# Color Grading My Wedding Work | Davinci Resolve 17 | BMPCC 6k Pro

Hey, I'm Kylan, and we are back for another color grading tutorial today inside of DaVinci Resolve Studio. And today I want to show you exactly how I take my wedding work from this to this. So please stick around and let me show you exactly how I did it.
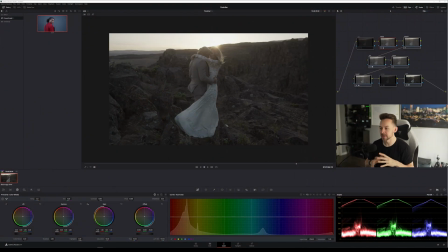I have a clip in front of me here from last year, just some wedding work I wanted to show you today. And I specifically chose this clip because it is more of a backlit shot, and just want to show you how I would grade this versus something that is front lit,
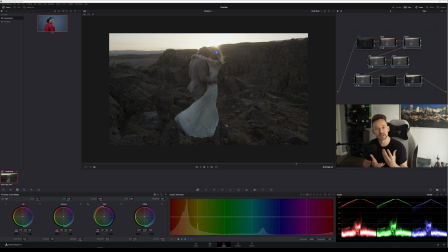because it is a little bit different how to kind of retain that contrast in those colors. You're going to see this is shot on the Blackmagic 6K Pro. I primarily use that for all my wedding work, and this is out in the Pacific Northwest.
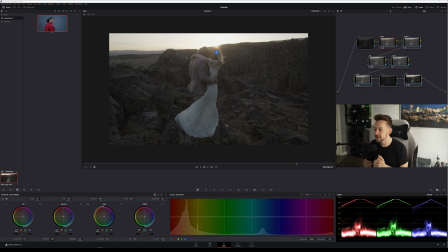I'm Portland based, so what's up to anybody that's out in Portland or close by me, but let's get this started. So same, we got our node structure here at the top. I'm just going to go through it really quick because I do go over it a little bit more in depth on some other tutorials.
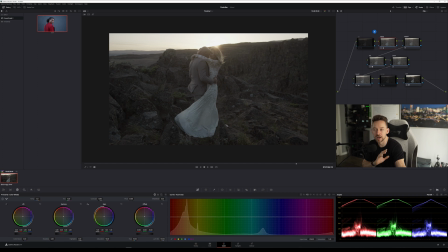But first node, we have our noise reduction, so NR. But then we're then going to go to our primaries and just use some primary adjustments. Any adjustment that we need to make as far as white balance, that sort of thing, is going to be in the third node.
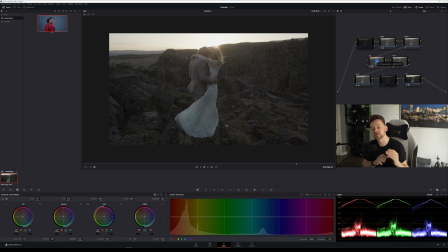We have our HSL here, and I already have a LUT apply just for some minor hue, saturation, and luminance adjustments, nothing crazy. Then once everything is color corrected, we're finally going to go to our look and actually color grade the image.
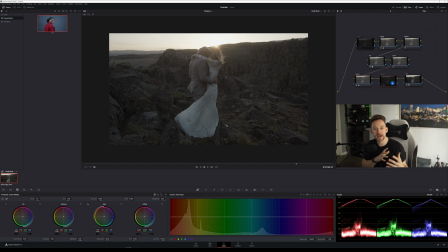Apply a little bit of sharpening at the end, maybe add a little bit of glow, and then our color space transform. So you can see here, we got Blackmagic, Video Gen 5, Input Gamma Film, Rec 709, Gamma 2.4, pretty standard stuff, okay?
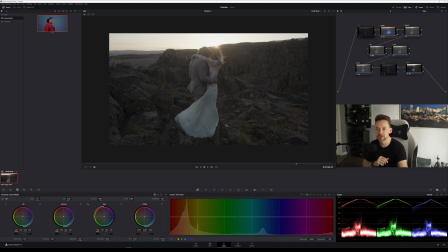So let's go ahead and dive into this here. So we're going to start off with our primaries, all right? So first thing we're going to do is, you know, we're going to start off with some contrast.
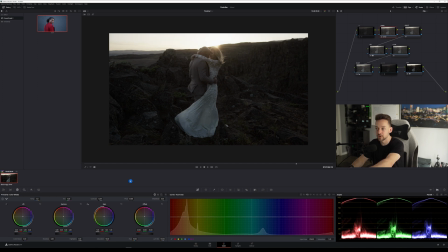Now, I did preface that this is a little bit more backlit or than usual. So because of that, you're going to see down here that I'm actually going to be cranking this contrast a little bit more than I normally would.
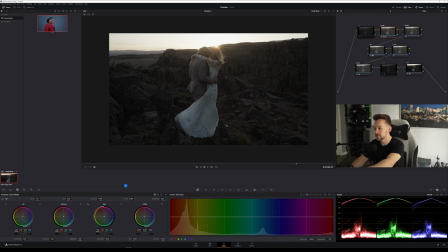Usually I find like 1.5 to 1.2 is a good spot, but I'm going to push this probably up to about almost close to 1.3, but you can still see here again, what am I looking at? Looking at the skin, right?
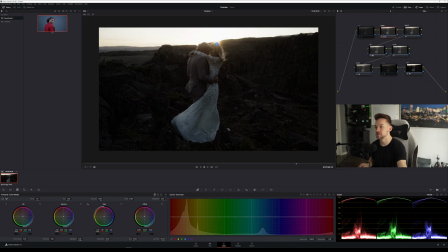So if I push this more, you can see it really starts to break, and it just looks too dirty. It's too dark, right? We don't really want it that much. So I feel like about 1.7, a good spot to start.
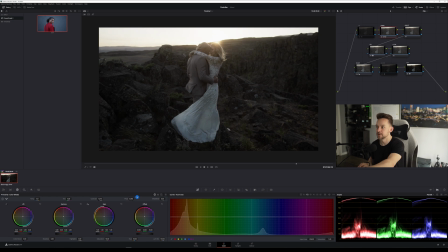We're then gonna adjust our pivot here. So I'm gonna kind of shift where that contrast is applied. And this is a really interesting shot as well, because you can see white balance wise, we're looking pretty good, but we don't have a lot of room at the bottom. I kind of underexposed this a little bit.
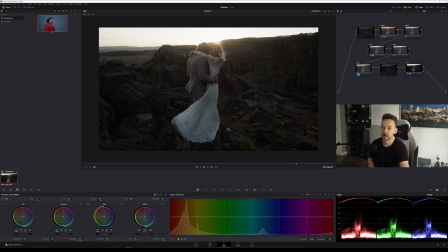I wish I would have done a little bit more, but I'm going to show you how I will actually adjust it in the primaries here. So we're going to go back over to our primaries, and I'm going to bring this mid-tone detail down just a little bit. We'll probably put about minus 28, minus 30, and then we're going to crank our saturation up.
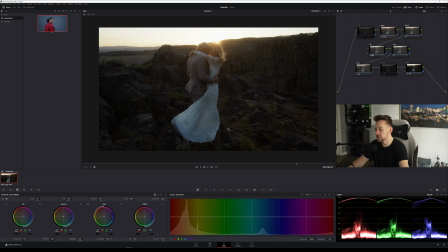And again, we're going to do a little bit more than maybe we normally would, just so it's easier to see the colors as a whole, what's going on in the image, what's going on in my shadows, that sort of thing. So it's easier to correct problem areas. All right.
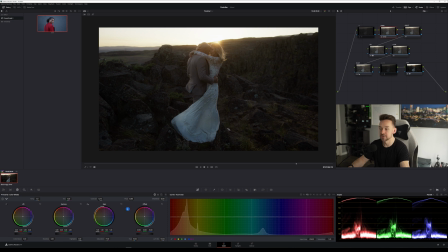Now we're going to go into our actual primary, so the lift, gamma, and gain, and I'm going to start doing the dance, okay? So with this clip specifically, I'm going to start actually lifting, or I'm not going to touch the gamma as much, and it's going to be more in the gain, okay?
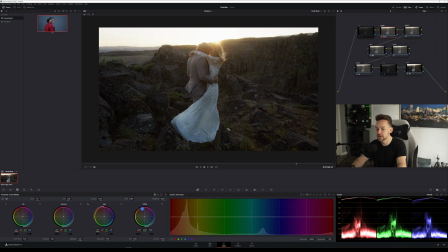And you'll see why here in a second. So I'm going to bring this up just a little bit, and I'm going to start bringing my lift down, and of course I'm watching the scopes here to see if I'm not clipping, but I want this image to be a little bit more poppy. Okay, so you see right about there.